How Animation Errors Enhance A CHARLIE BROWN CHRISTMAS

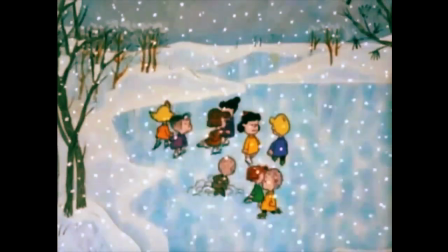For many, A Charlie Brown Christmas is the greatest holiday special of all time, but that also makes it very easy to take for granted.
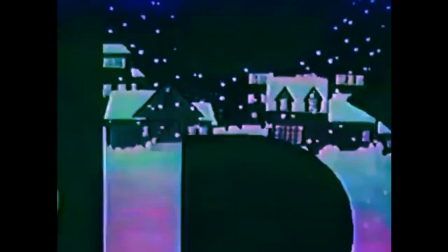Since its first broadcast on December 9th, 1965,
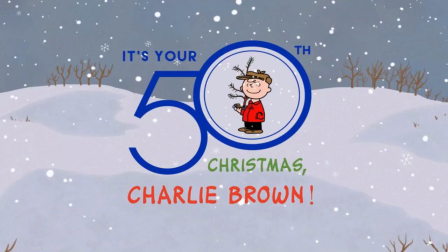it has consistently aired on television networks every single year, at least until its acquisition by Apple TV in 2020.
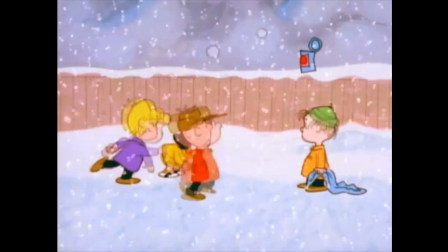And while the annual tradition may not be significant to some,
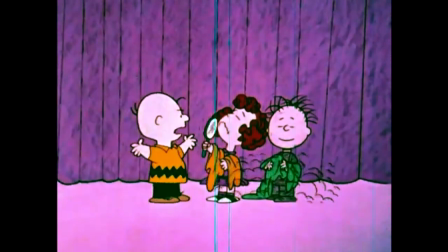it sounds like an absolute miracle to those who know how troubled the original production of A Charlie Brown Christmas really was.
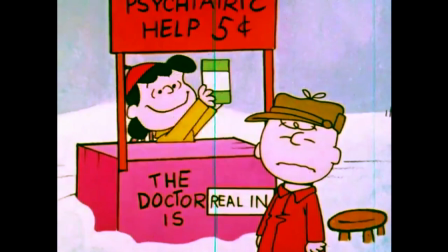The cartoon went $20,000 over budget, had inconsistent drawings, and was littered with animation errors,
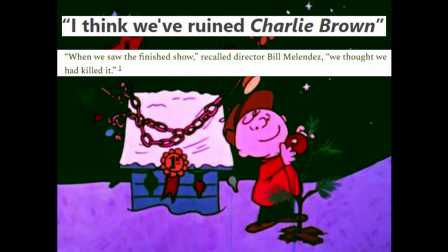all to the point where director Bill Mendelez literally thought that they had ruined Charlie Brown.
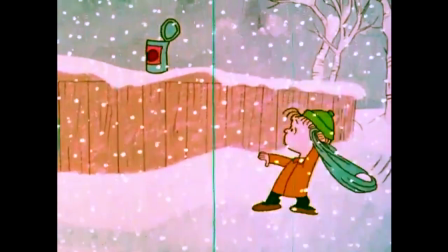But in my opinion, A Charlie Brown Christmas didn't succeed in spite of these issues,
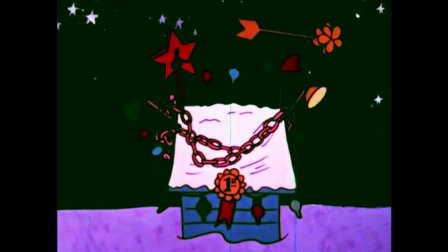rather it owes its entire success to them.
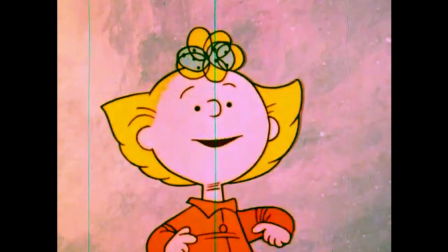Everything about the special, from the line work to the voice acting to the animation errors themselves,
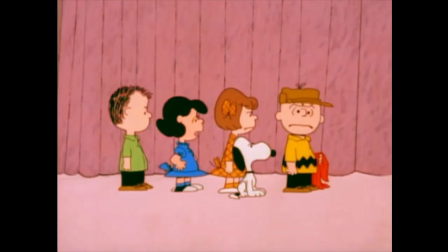thematically resonate not just with the story of what Christmas is really all about, but the story of the entire Charlie Brown franchise as a whole.
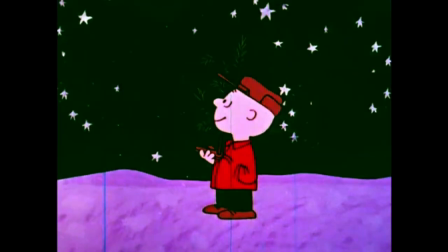The imperfection is what makes a Charlie Brown Christmas work.
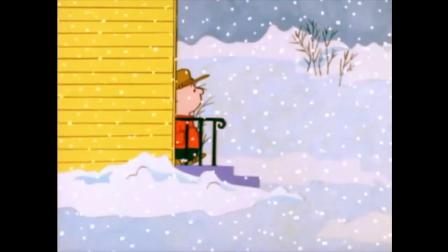If you're an animator and you've ever gone back to rewatch the current edition of A Charlie Brown Christmas, there are a lot of flaws that you may have noticed.
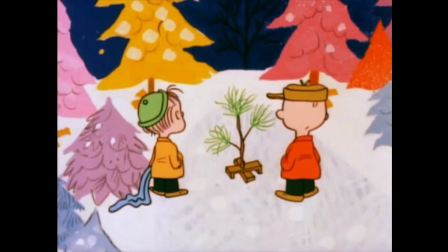Charlie Brown's hair never has a consistent shape, the sad little tree has different branches depending on the location,
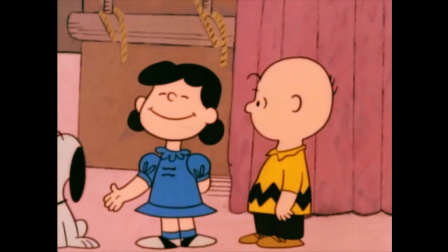Lucy is literally clipping into her psychiatry booth, and that's not even counting all the other errors present in the original broadcast.
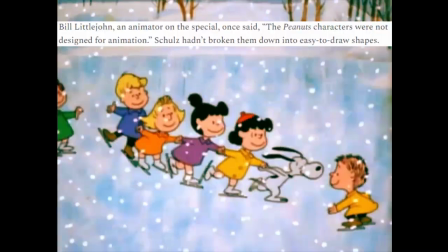As animator Bill Littlejohn once put it, the Peanuts characters were not designed for animation,
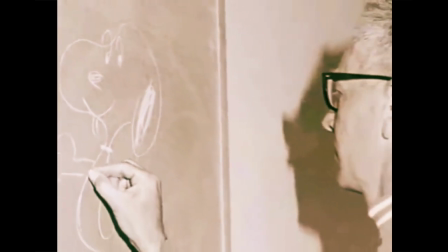which is true not just because of Charles Schultz's unique art style,
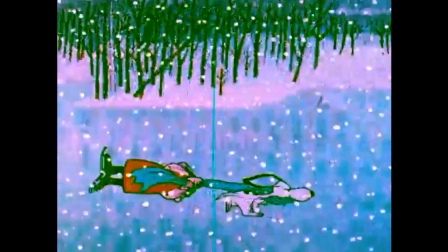but also because the kids' body proportions only allow for a specific range of motion.
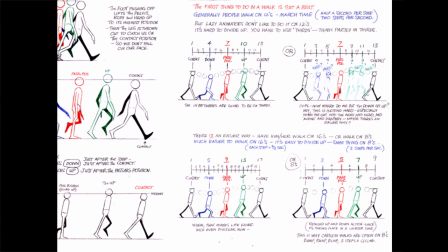Where you would normally use 16 frames of drawings to animate the walk cycle of an average human,
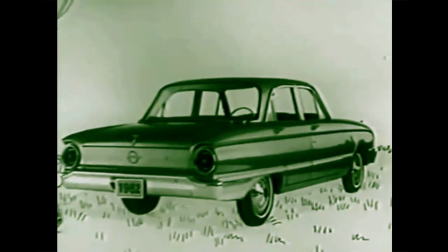a Charlie Brown character with its short stubby legs would look like they're floating on that frame rate,
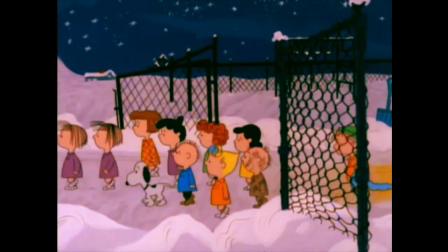so instead their walk cycle has to consist of six frames, which makes the animation look choppier,
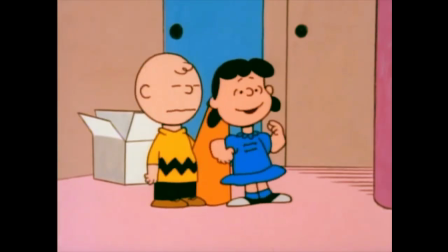which on top of everything else must have made the animators feel even more frustrated.
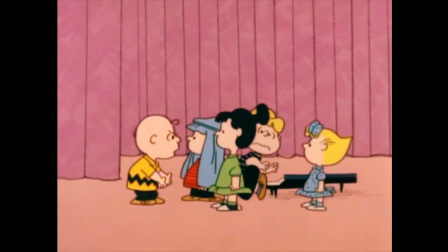But as much as I understand why these self-respecting artists would feel dissatisfied with their work,
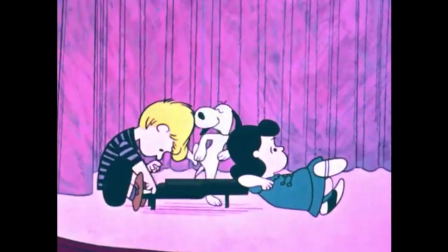I also believe that these imperfections are what make a Charlie Brown Christmas so endearing.
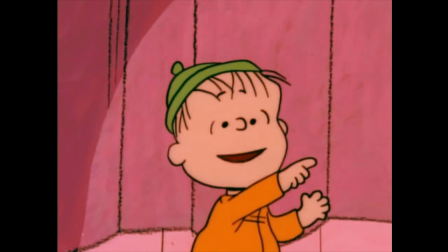The rough, inconsistent line work makes the special feel handmade,
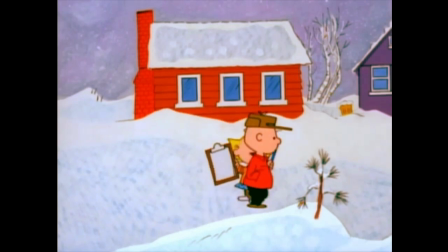the amateur voice acting makes the characters sound like real kids,
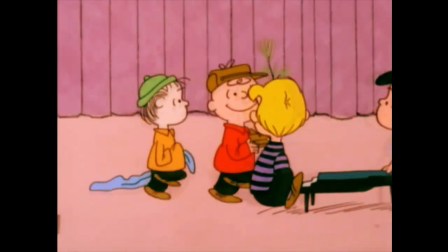and all the scrappy disjointed flaws tie directly into the thematic unifying idea of the cartoon.
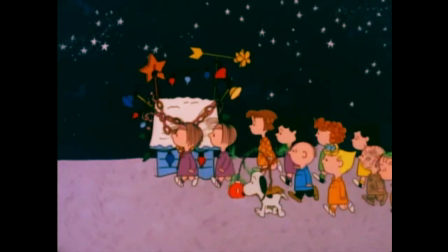A Charlie Brown Christmas is about finding comfort through imperfection.
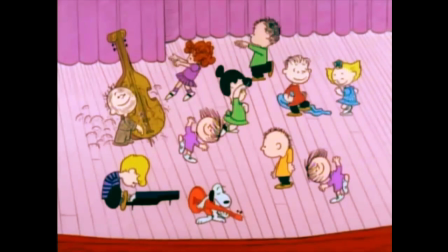What finally gets the main protagonist in the holiday spirit isn't the stage play, it's the sad, pathetic little Christmas tree.
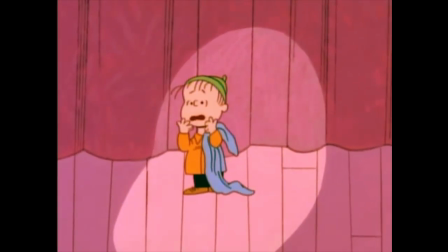And Linus' sermon works not because it's an overt display of religious text,
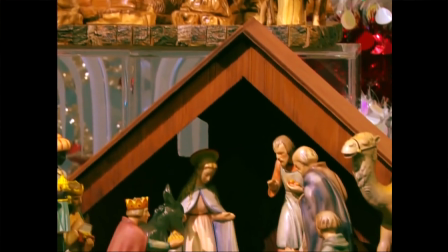it works because it's a reminder that the holiday originates from a divine savior being born in the worst conditions possible.
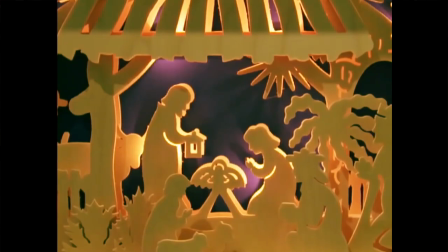A reminder that the Christ Christmas is named after was born in the equivalent of a barn, laid to sleep in an animal trough.
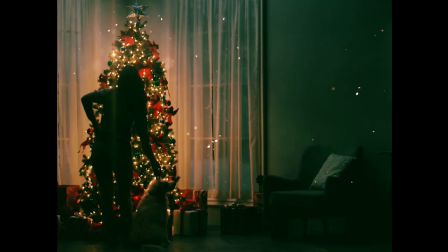Where other holiday specials might go on about how it's the most wonderful time of the year,
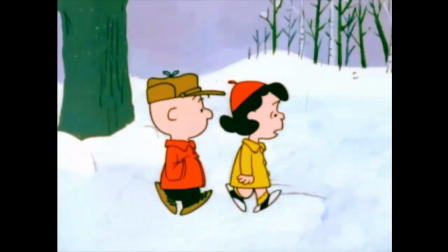Charlie Brown understands that Christmas can be difficult, that it can be a source of disappointment, commercial greed,
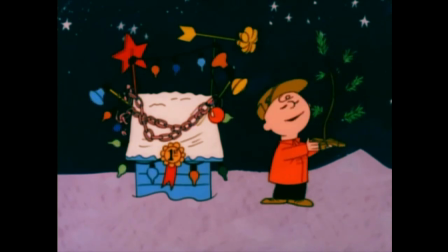and seasonal depression, so what makes the holiday special for you is how you adapt to it.
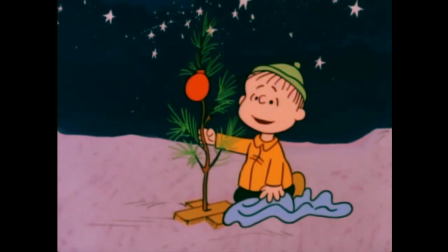To me, it's like the cartoonist saying that Christmas is what you make of it.